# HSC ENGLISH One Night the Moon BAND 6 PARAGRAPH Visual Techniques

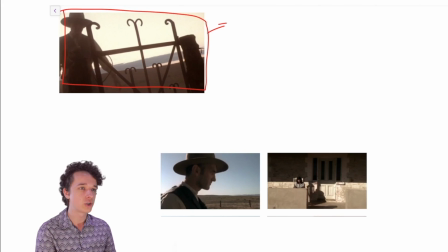[4:17]
So here we have the Dutch angle, and that serves to show that something is awry, something is wrong. And a Dutch angle is basically when the framing of the shot is not straight, it's crooked. And so you can see here that the horizon is not actually parallel with the base of the shot.
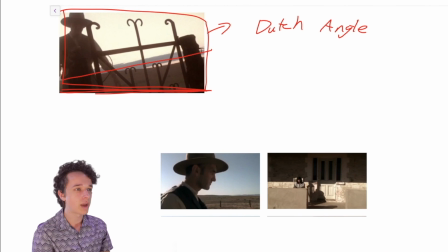[4:34]
It's not actually parallel with the base of the frame. There's some angle in between these two things. And that's what's called a Dutch angle. It usually serves to show that something is wrong. Something is wrong. And what is wrong?
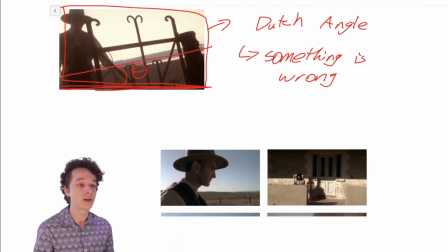[4:45]
Well, the search party is failing.
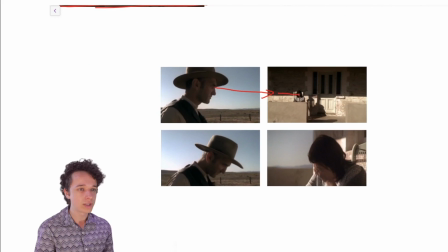[4:46]
And we see this vector between Jim and Rose, between the eyes of Jim and Rose, and it serves to establish a connection. So there's a vector, and that's basically just like an imaginary line between 2 points, or even from one point pointing out. So there's a vector, and it shows the connection between them, connection between their thoughts.
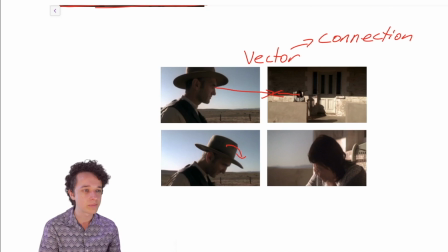[5:06]
And then we see this really sad use of body language as Jim dips his head, and Rose also dips her head into her palm. And in the case of Jim, it gives off this sense of failure and disgrace. And in the case of Rose, it gives this really sad and tragic feeling to the audience.
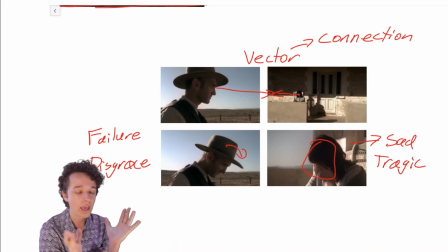[5:25]
Jim has failed in his role to try and find Emily, and the mother is obviously extremely sad about it.
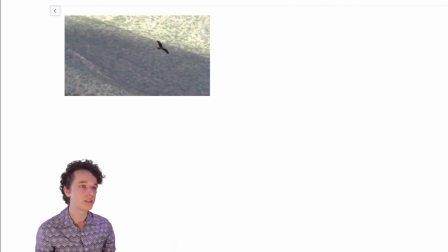[5:32]
Absolutely in a hole. Okay, so the next scene is the one with the bird soaring over the landscape. So let's take a look at that.
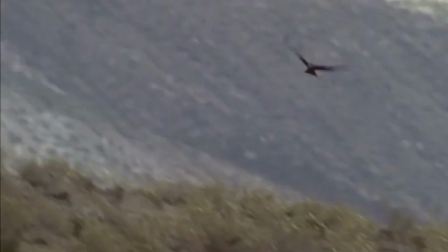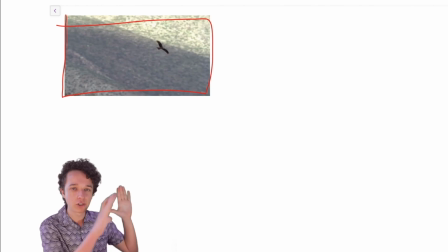[5:45]
So in this scene, we have a medium panning shot being a shot where the camera is going like this. We see the bird soaring over the landscape, and I like to think of this as a physical manifestation of the Aboriginal concept of the spirit of the land.
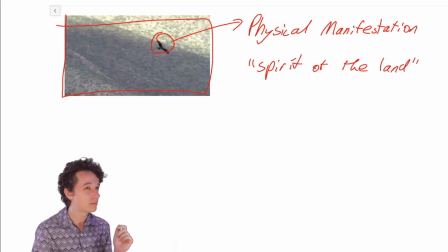[5:58]
And there's the song near the end of the film sung by Kev Carmody or something, I think, if I remember correctly, called Spirit of This Land, I think. And I like to see this as a foreshadowing. And I think this particular scene was before the search party, or when the search party started searching.
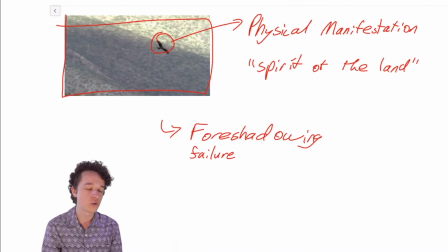[6:14]
I like to see it as a foreshadowing of how the humans are overpowered by the spirit of the land, the observer. And it's also accompanied by that didgeridoo in the soundtrack, which links it to this Aboriginal culture.
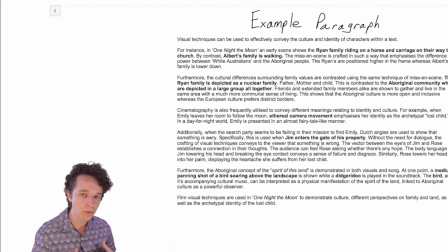[6:25]
So I'll show you how I utilize those in an example paragraph. First, I'll read it through, and then I'll briefly explain the structure and where I've integrated the techniques.
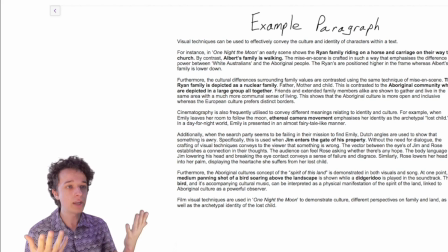[6:34]
Visual techniques can be used effectively to convey the culture and identity of characters within a text. For instance, in One Night the Moon, an early scene shows the Ryan family riding a horse and carriage on their way to church. By contrast, Albert's family is walking.
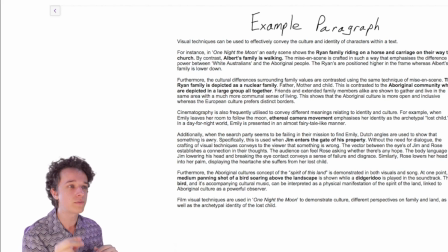[6:49]
The mise-en-scene is crafted in such a way that emphasises the difference in power between the white Australians and the Aboriginal people. The Ryans are positioned higher in the frame, whereas Albert's family is lower down. Furthermore, the cultural differences surrounding family values are contrasted using the same technique of mise-en-scene.
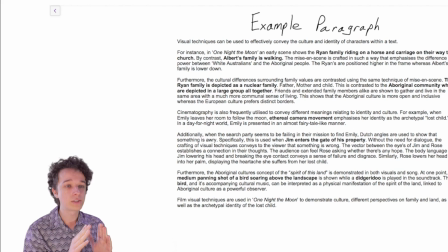[7:06]
The Ryan family is depicted as a nuclear family, father, mother, and child. This is contrasted to the Aboriginal community, who are depicted in a large group altogether. Friends and extended family members alike are shown to gather and live in the same area with a much more communal sense of living.
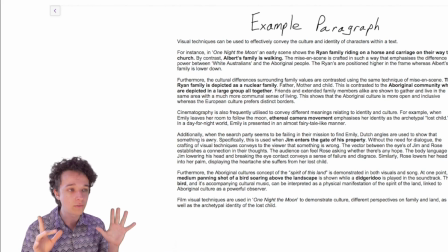[7:22]
This shows that the Aboriginal culture is more open and inclusive, whereas the European culture prefers distinct borders. Cinematography is also frequently utilized to convey different meanings relating to identity and culture.
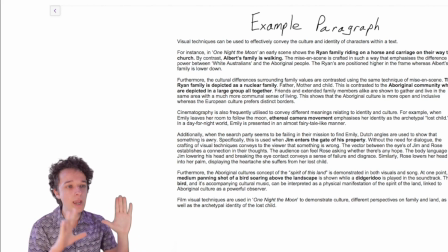[7:34]
For example, when Emily leaves her room to follow the moon, ethereal camera movement emphasizes her identity as the archetypal lost child. In a day-for-night world, Emily is presented in an almost fairy tale-like manner.
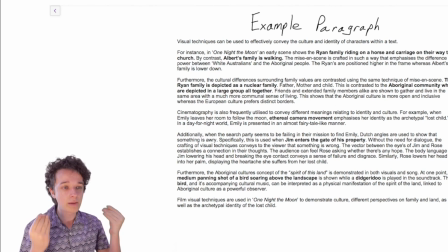[7:47]
Additionally, when the search party seems to be failing in their mission to find Emily, Dutch angles are used to show that something is awry. Specifically, this is used when Jim enters the gate of his property. Without the need for dialogue, the crafting of visual techniques conveys to the viewer that something is wrong.
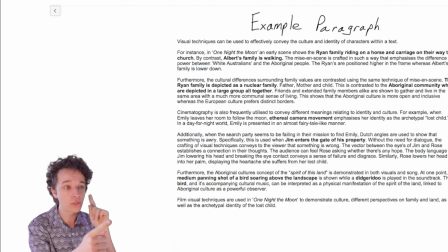[8:05]
The vector between the eyes of Jim and Rose establishes a connection in their thoughts. The audience can feel Rose asking whether there's any hope. The body language of Jim lowering his head and breaking eye contact conveys a sense of failure and disgrace. Similarly, Rose lowers her head into her palm, displaying the heartbreak she suffers from her lost child.